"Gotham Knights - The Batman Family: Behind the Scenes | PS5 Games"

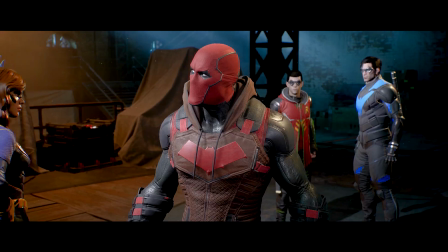There is no Gotham Knights without Batman Family. The fans trust us to be true to the universe. They also want to be surprised. Really, everything is new.
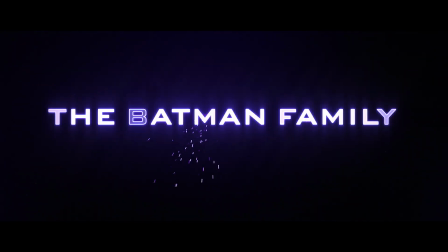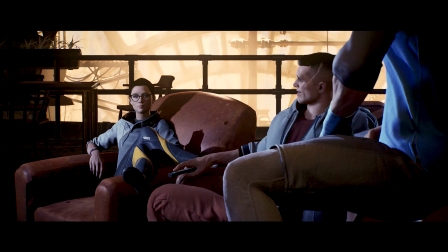Batman Family means different things to different people. We have chosen to explore the theme of found family within the context of Batman Family. There has been a big fracture in the Batman Family. They're at odds with each other. They're fighting. they're not a cohesive group, they've never had the chance to work together because they've all been working fairly independent with the exception of Robin.
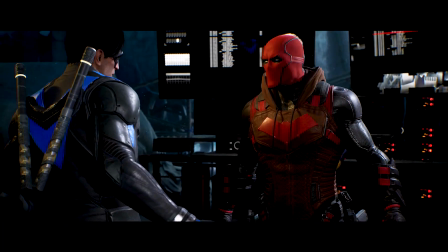As you progress through the entire game, you're going to see this gradually change.
Move. I'm going to solve this case my way.
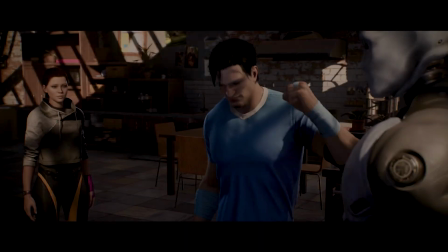I think each Knight embodies some of those traits just at different times. Knight Wayne can have the attitude sometimes, maybe bad girl the other times,
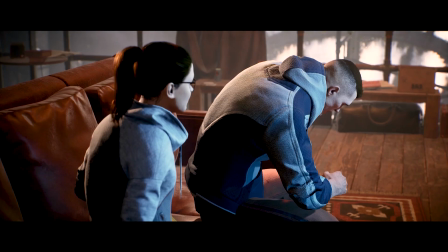and even the tough guy, Red Hood, he can be the more passionate one at times.
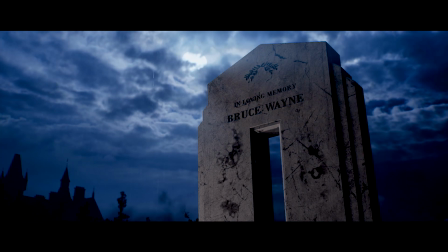But the one thing they all share is that drive to become the next knight. They don't start in perfect harmony.
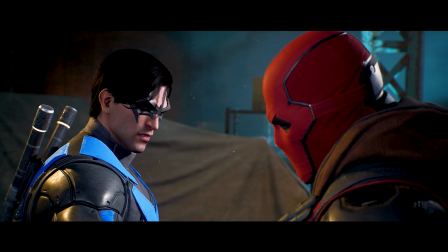They don't start with perfect balance because they're dealing with a lot of trauma and a big loss.
Stop it!
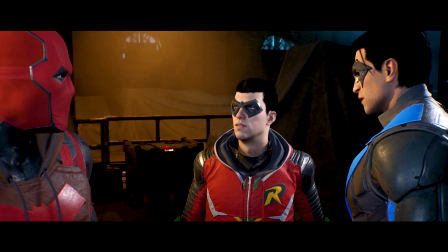You wanted us to work this together.
But throughout the game, they come together, and that's for a very simple reason.
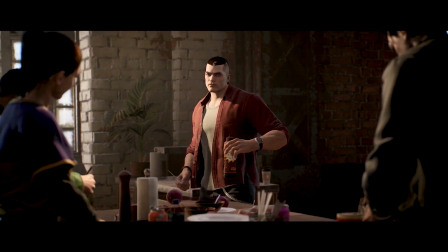They've chosen to care for each other, and they've chosen each other as a family.
Now you're talking.
We have character arcs for each of our nights with key cinematics that unlock from start to end of the game.
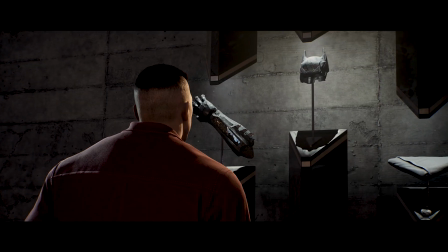Through these arcs, we explore different things with each of our nights. One thing we delve into is how trauma can affect memory, how grief can linger, and isn't just resolved in a single moment or even might not be about just a single loss.
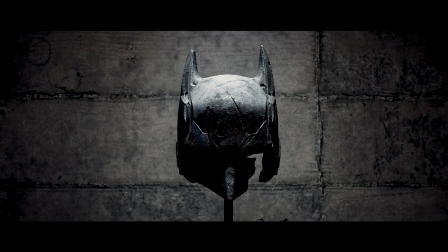When the fans found out that Batman was dead in our game, some of them were expecting to see him.
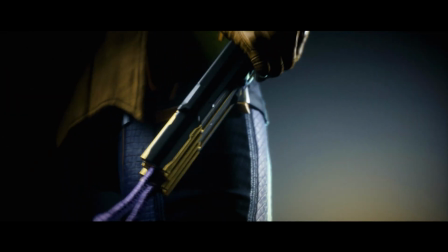Most of the fans saw the opportunity to experience the universe their own way with new heroes, new dynamics and as a family. We've known the Knights as superheroes with their masks, but what was it like to kind of see them behind the mask as humans?
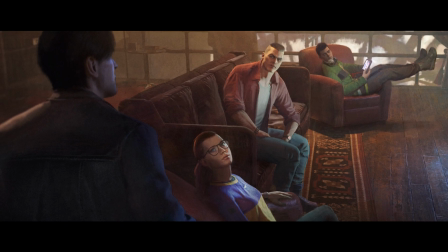When we look at the way each Knight was designed, we took a cue from our comic book roots. you know we did some pretty classic shape language
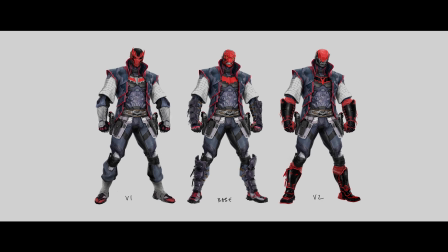design for example red hood blocky square tank
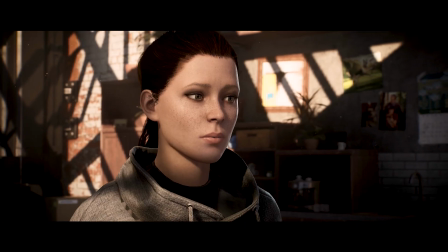like batgirl is more symmetrical and balanced robin lower
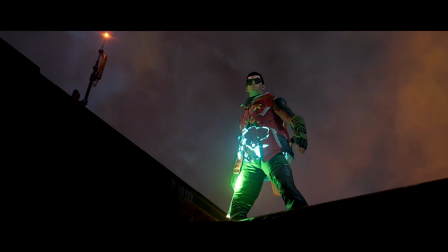lighter stealthy and nightwing agile
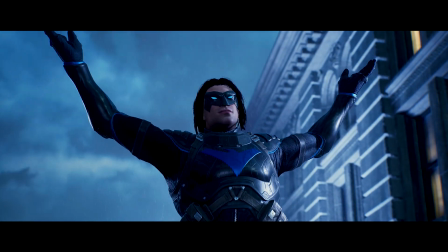angular sharp by having that kind of shape language it not only helps us
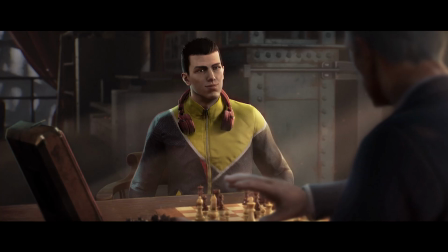develop the the way the characters look but it also goes on to support how the characters move in animation. The team put a lot of effort in making every character really special with emotional
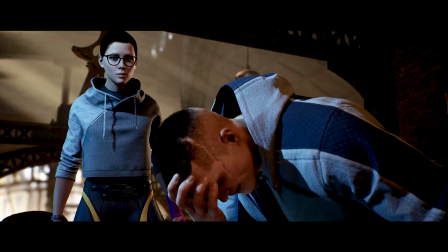ways to react to situations every character has its own path.
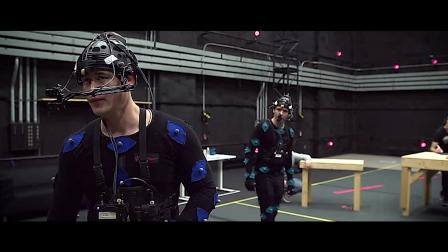We worked with Wilson and the cinematics team to make sure that we could showcase their progression not just in the things they say but also in what they do. We wanted to create a custom experience for the player and for the viewer to kind of see that they're going to
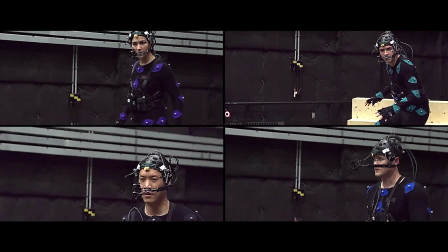structurally have the same scene but they're going to see that scene with their own flavor depending on who they play
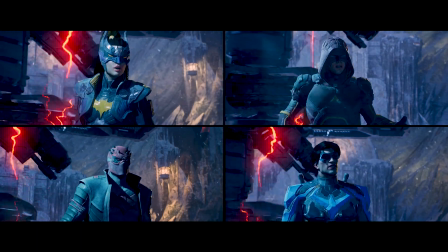clear out now having a very solid foundation with the performance of the actors was critical because we got that nice base level once we take that
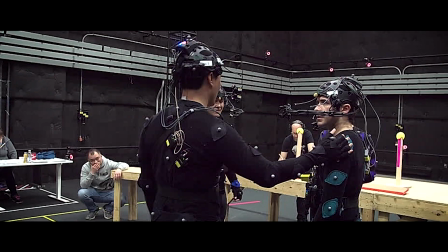we actually bring it with the animators to kind of fine-tune and really improve everything bring those facial emotions putting their take on it and this is
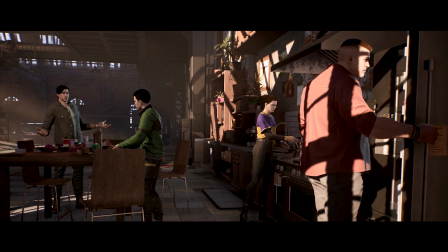something that we really wanted to make sure that we got it right. In the Belfry we see the Knights as humans, as young people talking to each other,
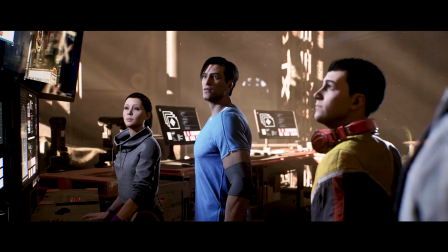having a life, wearing more contemporary, normal clothes, and that's a big contrast to how they look as Knights.
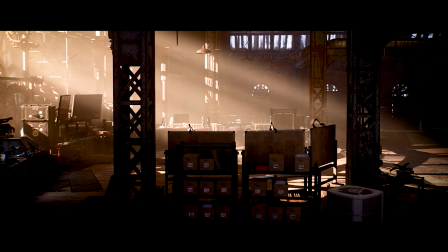Belfry Clock Tower is actually where the four of them establish their base of operations, which is essentially their version of the Batcave.
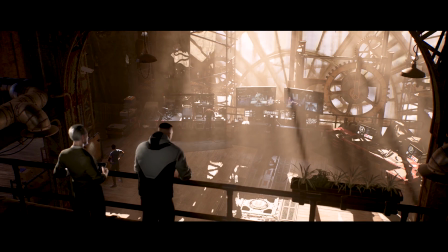This place is quite remarkable. It's certainly brighter than the Batcave.
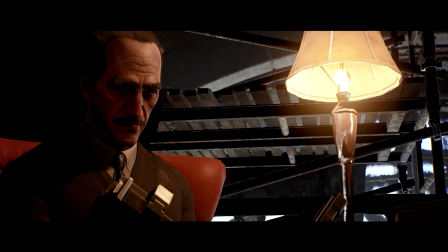Alfred is literally the glue of the Batman family. He is a confidant, someone they can rely on, and someone with whom grief is shared and understood.